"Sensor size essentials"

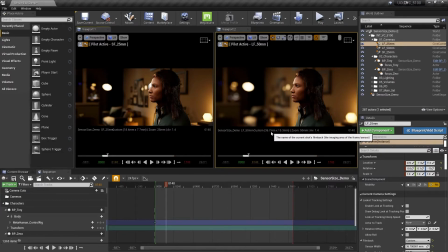[12:20]
Which is the Alexa LF that we did, the 36.7 by 15.31. I divided that in half, and I also put in a longer lens. Then that's why we're getting exactly the same frame.
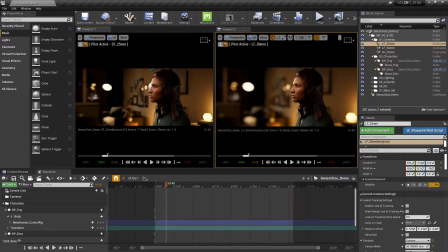[12:32]
But what does it do to the image? Well, on the right side, we see that the bokeh in the out of focus plane is a lot more pronounced, right? So we see the nice bokeh is like kind of blooming back here. And just in general, the depth of field is just more shallow on the right side.
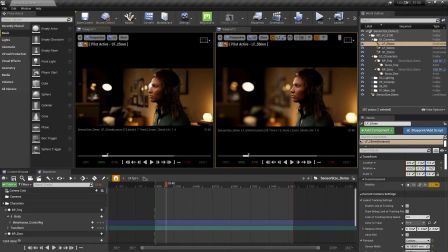[12:49]
And on the left side is less pronounced. So that's one big difference in sensor size. The larger the sensor, usually typically the shallower your depth of field is going to be.
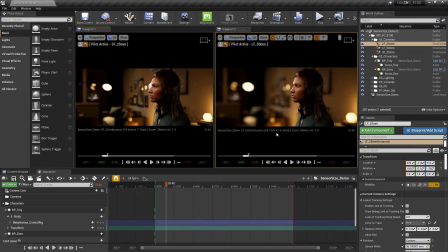[13:02]
Also, your lenses are going to appear wider. So this 50 mil on the large format looks like the 25 mil on the small format.
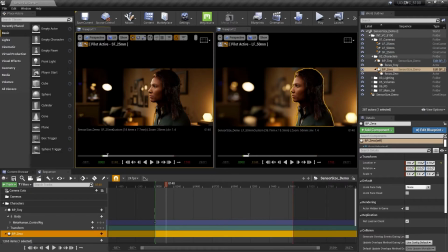[13:11]
I'm going to go ahead and hit G here. We don't see that. Okay.
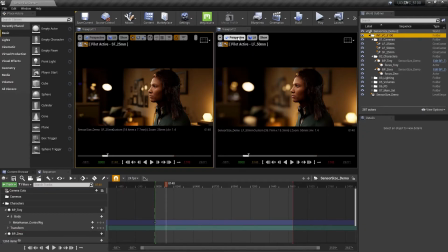[13:15]
And if we load up another lens or another camera and we go to our large format 25 mil, which is the same size lens as the small format, you'll see that we're much, much wider. And even though we're on the same lens, the size of the sensor really changes the feel of the shot.
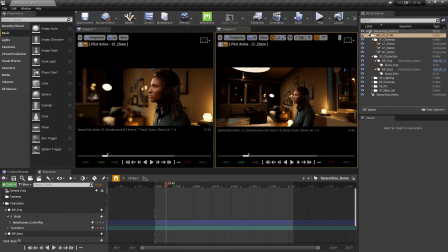[13:35]
In this case, they're very different shots. But if I were to grab this camera and try and match the framing, so like a chest up profile close up, I'll just roughly do this, chest up, the head to top of head.
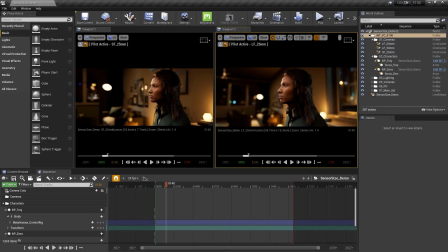[13:51]
Even though the frame size on her is relatively similar, the framing is very different. We have the window over on the right side. We catch almost all of this window on the wider lens. And that's because, the field of view on a larger sensor is going to be way wider.
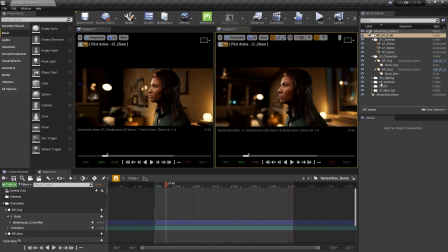[14:07]
So I just wanted to quickly demonstrate that. We'll go into more detail later again. Just don't worry. Just be aware that we are going to go over this stuff later as well. If you don't catch it here, we will be catching it later. So I just wanted to show that to you guys.
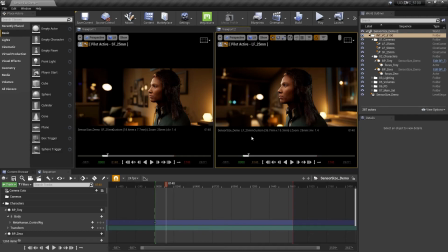[14:23]
And hopefully you understand a little bit about what sensor size and also aspect ratio might do. And to demonstrate one more time on this large format 25 mil,
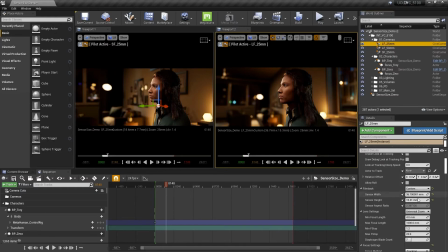[14:35]
we can see what a different aspect ratio would look like. So even though I would keep the same overall size of the sensor, we can go ahead and do a 36:7 on the height. And we have a square aspect ratio, right?
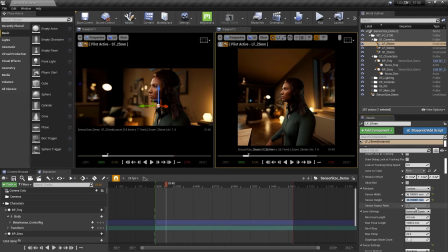[14:53]
So now we have a 1:1 on the sensor width and sensor height, and that changes completely how we might compose our shots, right? So the focus isn't working here, but that's okay. This is just a quick little demo.
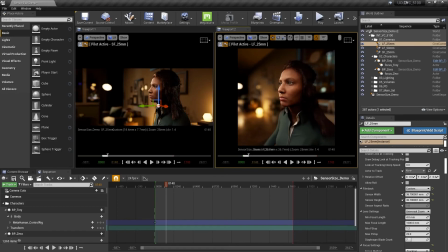[15:08]
Interesting to see how aspect ratio might completely change. And this is a pretty drastic example, obviously, but how you frame up a shot. And so that's pretty much it. Keep that in mind when you're setting your camera, when you're choosing a sensor size, that this will impact completely how your shots look,
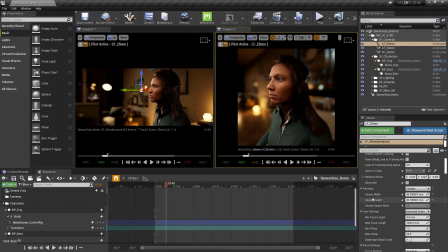[15:27]
how your composition looks, the choices of lenses, how close you are to the actors, etc. So that was the very first thing we're going to do when dealing with cameras, is setting a sensor size. Essentially, we're picking our camera just like we would in real life, whether it's a Red or an Alexa or a film or whatever it is.
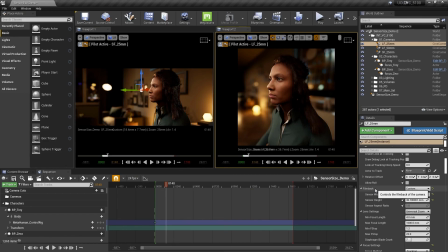[15:45]
We are choosing that as well inside of Unreal Engine by choosing our sensor size.
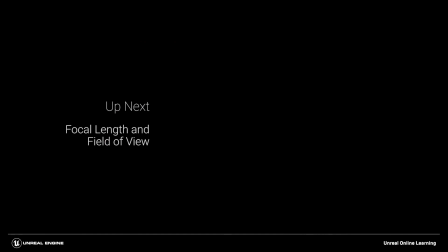[15:51]
So now that that's done, we're going to go ahead and move on to Module 4, where we're going to determine our lens choices within our shots. So we're going to look at focal length and focus.